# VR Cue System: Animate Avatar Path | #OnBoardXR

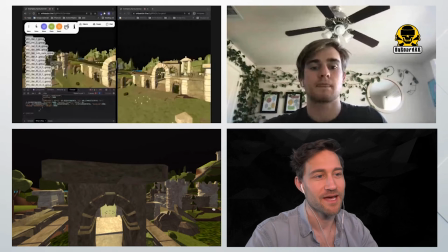now to show the next baby step of this
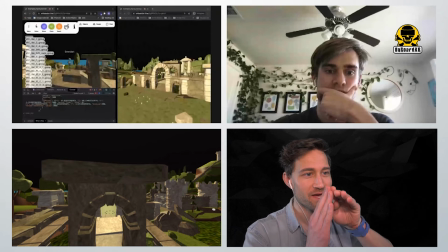can you now add going under this arch and
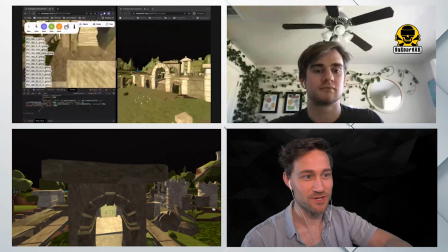through it because i'm kind of about to run into it and this shows that like on this whole kind
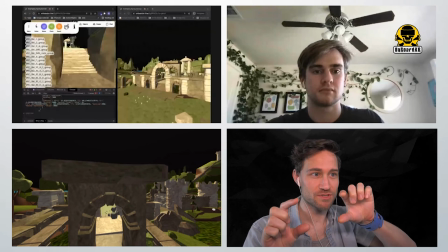of linear path you can also not only change acceleration on the points but you can actually
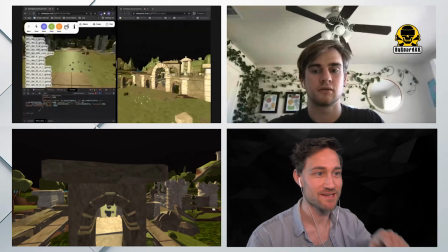change the x y and z to actually move people through a complicated or
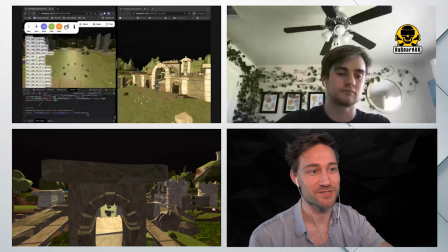a more complicated trajectory and we did this through the tunnel and into the heart
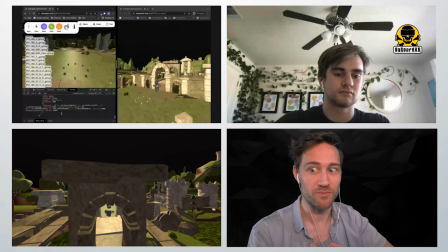for the octopus in on board three and in mpc where
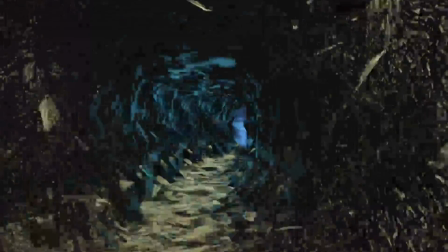we actually brought someone inside this weird ventricle that brought them inside the heart of
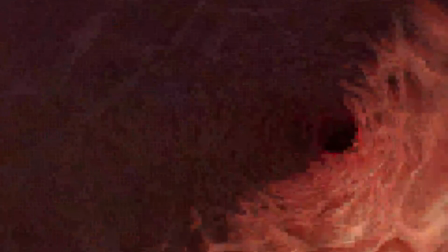the character and it felt like you were going through this winding tunnel even though it was just animating them to different points along a linear path yeah so i'll actually
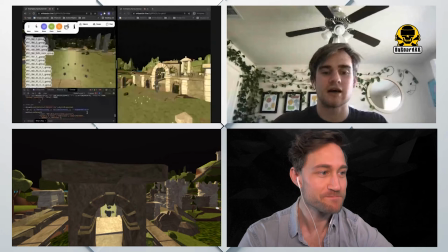bring you between both of the arches get an extra fancy um and i will have you um while you accelerate into the animation
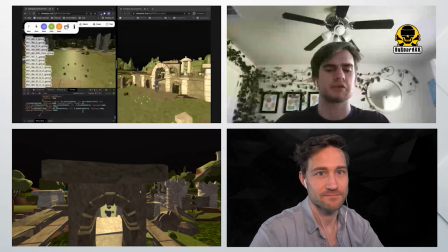i'll have you accelerate or decelerate i guess um out
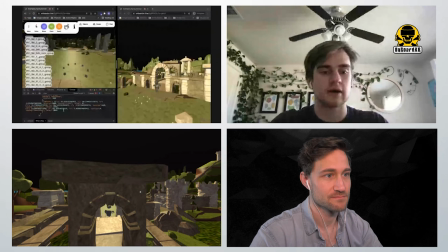of it uh so i'll have that be maybe two seconds for the
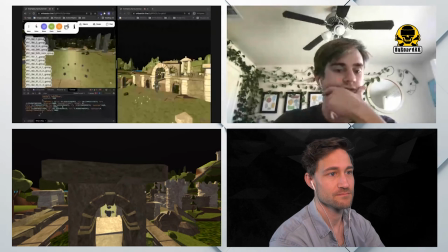easing out as you move through those cool and before you trigger
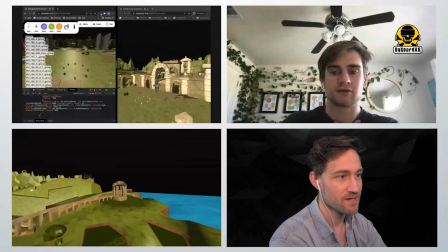that I'm gonna be a misbehaved audience member and we were doing this moment of the show but I decided
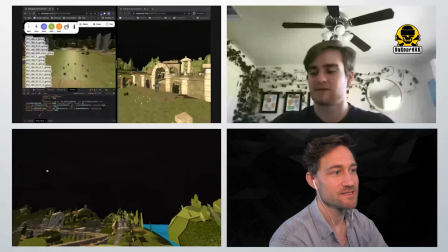I wanted to go explore this little thing even though you were talking over by that original
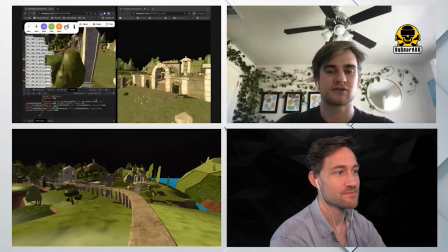starting point yes I'm gonna call you on back so I'm
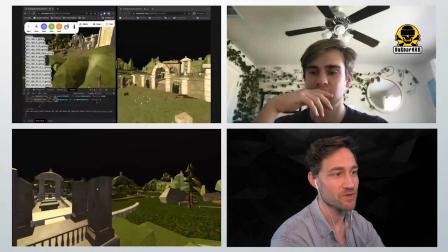being recalled over to the main area where you want to start the animation we're gonna wait a few
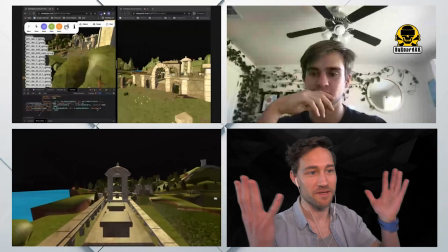seconds look now i'm being brought through down
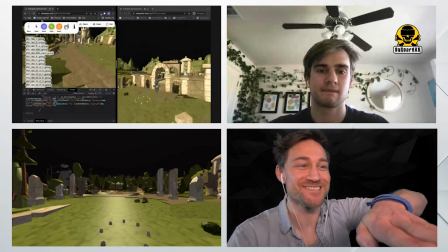and around so it's very subtle but it brought us right underneath which was perfect um and so it's just a slight
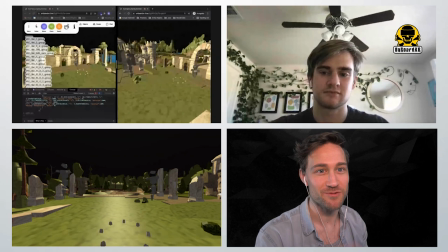manipulation to make it feel like we're really moving through space rather than just being yoinked somewhere yeah um
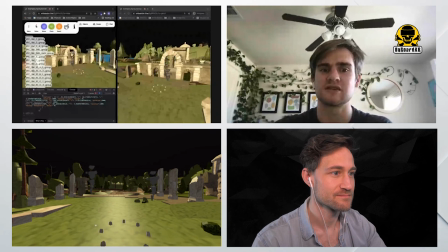so i think that that kind of covers animating folks through space